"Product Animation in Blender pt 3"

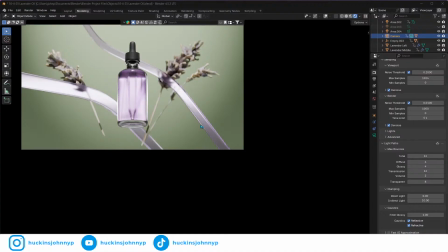this is the, let's make sure that's off. This is what we have made so far. So we are doing a product animation.
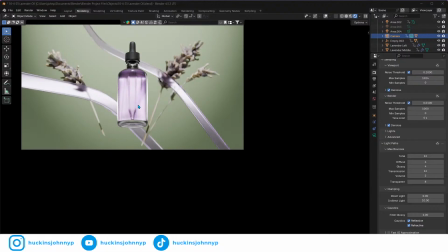We've been working on this for 2 different live streams over the course of the last week, and this is kind of where we've gotten so far.
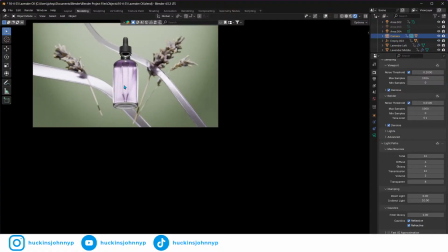We have this bottle, and it kind of rotates in. We have this glass that's kind of floating by, kind of warbling by, and we have some lavender that's out of focus in the back.
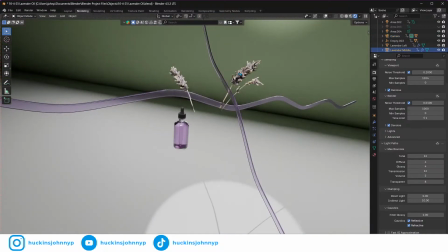And the reason the lavender is out of focus is because it is a
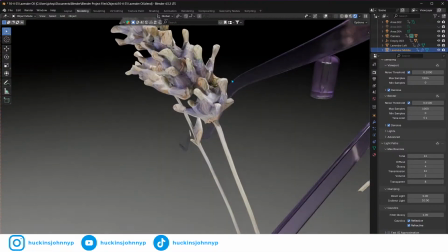photogrammetry model, a photo scan model, and it's very low detail.
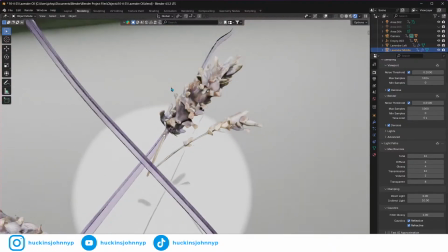It's not very high detail at all. And I just picked that up.
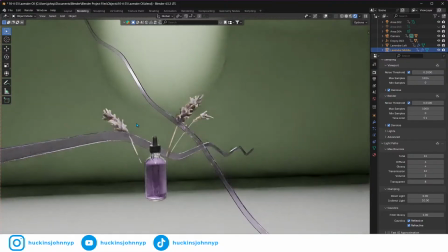It's like $16 for a bouquet of it on, I think it's Turbo Squid, maybe in Gumroad, Turbo Squid, Gumroad, I'm not sure. But yeah, so the whole point of this
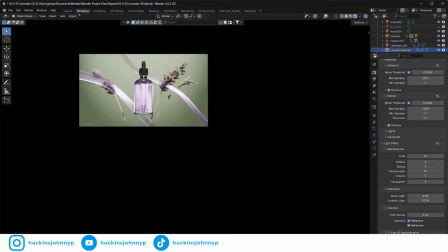live stream and the last few live streams is to get into this view here.
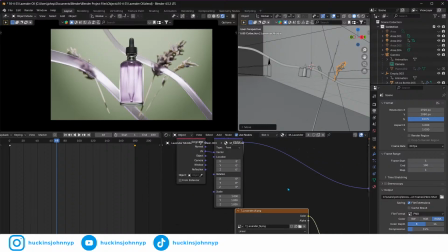This is the one that's built out for the portrait viewers if you're watching on portrait. Also, I do not have chat up. I guess I could throw chat up here. Let's see. Let's see if I can do chat. I don't know if chat's gonna work.
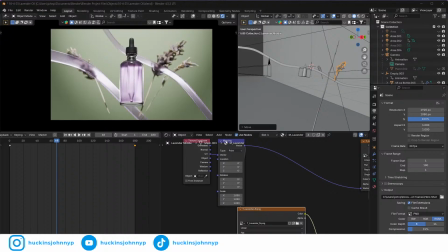I guess I could do it on my phone, just so that I can see if anybody's chatting, because a lot of people end up thinking that this is pre-recorded, because I don't really read chat. Sorry. Sometimes I get locked in. 6'7", Coles. 6'7".
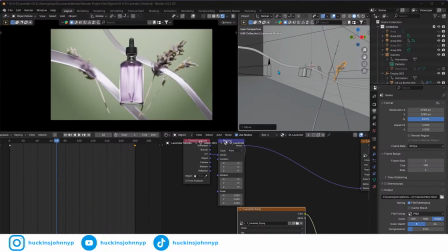I feel like I'm too old to be doing that shit. That being said, what we're going to work on today. So what we've worked on over the last few live streams has been getting this hero shot done.
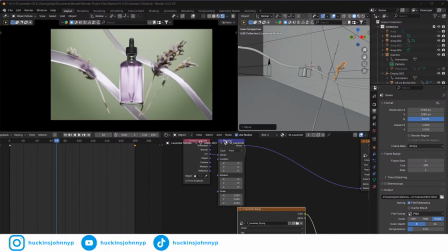Because we watched a video on, and I think I can pull it up on here.
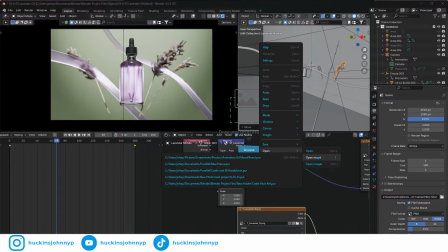We should be able to open recent mood board. Here's our mood board.
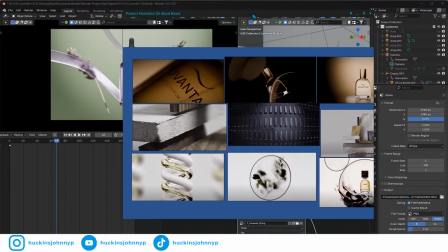So we watched honestly, let's take this and let's make this full size just so you guys can see it.
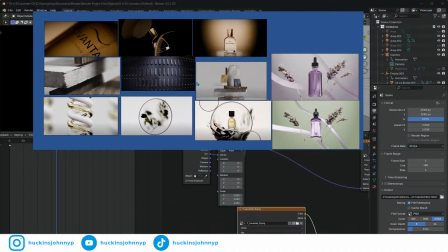So we made this mood board. These are the shots that we've made.
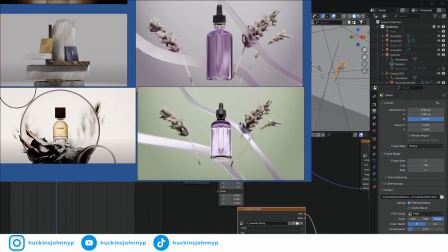This is the final shot in, I think, the first live stream, maybe second live stream we got to there,
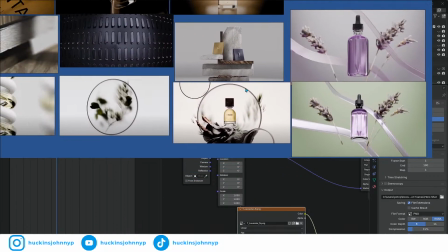and then kind of got to there with some better lighting, just messing around with some stuff. But this is from an artist.
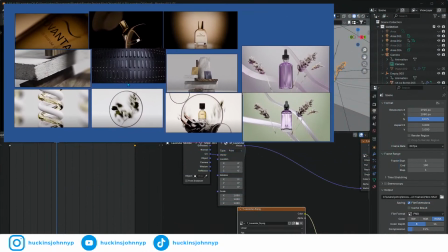All of these 9 images are from an artist that's on YouTube that runs a studio called Not Important Studio,
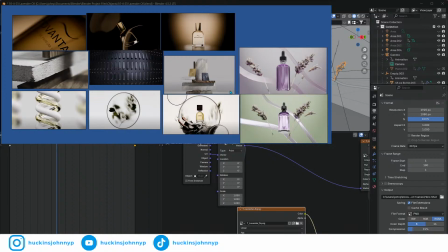and he just went to BlendCon and did kind of a little short masterclass on how he does his product animations in Blender specifically, which is sick, because learning from people who do it well is the best way to start doing it well yourself.
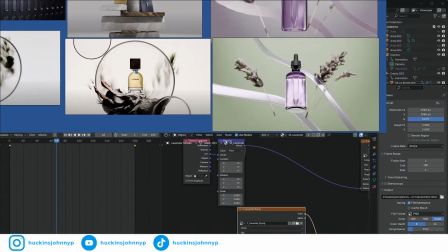And he said that he starts with his hero shots first.
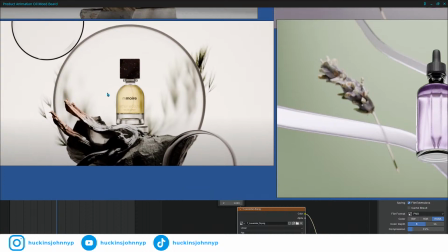He makes sure that where the image is going to end at the very end of the animation is the first thing he designs,
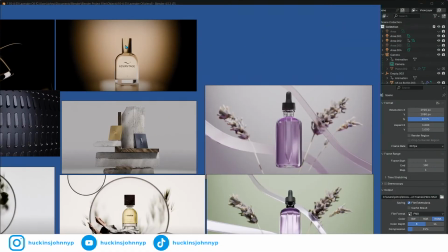because he really wants care and ambience
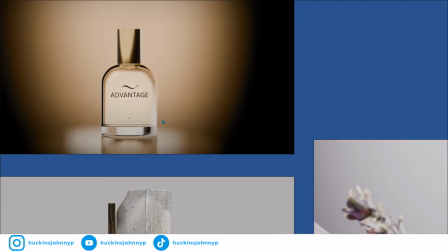and everything that he's trying to convey about the brand to be the last thing that you see, because it's probably going to be the most memorable thing you see, and then everything else you can rip from there.
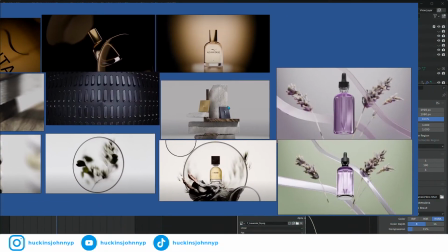So he started with building these out,
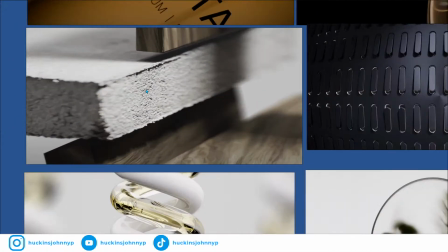and then from there went into moving the camera around and getting detail shots that lead up to the final animation.
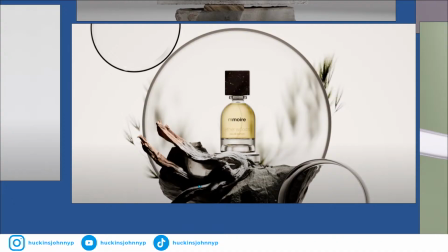So this is the first scene he built with this, the hero shot,
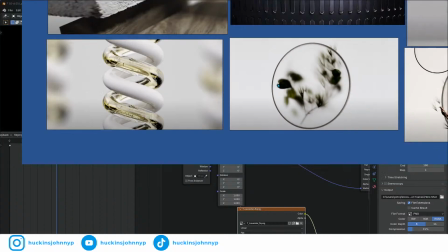and then he went and got some of the intro shots that lead into what this exactly is.
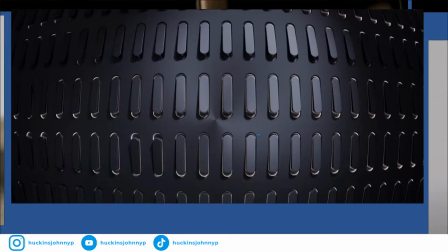This one I just liked because I love tiling. I think tiling in motion graphics is a really pretty way to convey any kind of message.
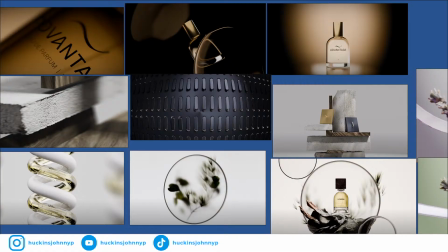Looks like this is moved. That's my bad. I'm sorry about that, you guys. Get that set properly there.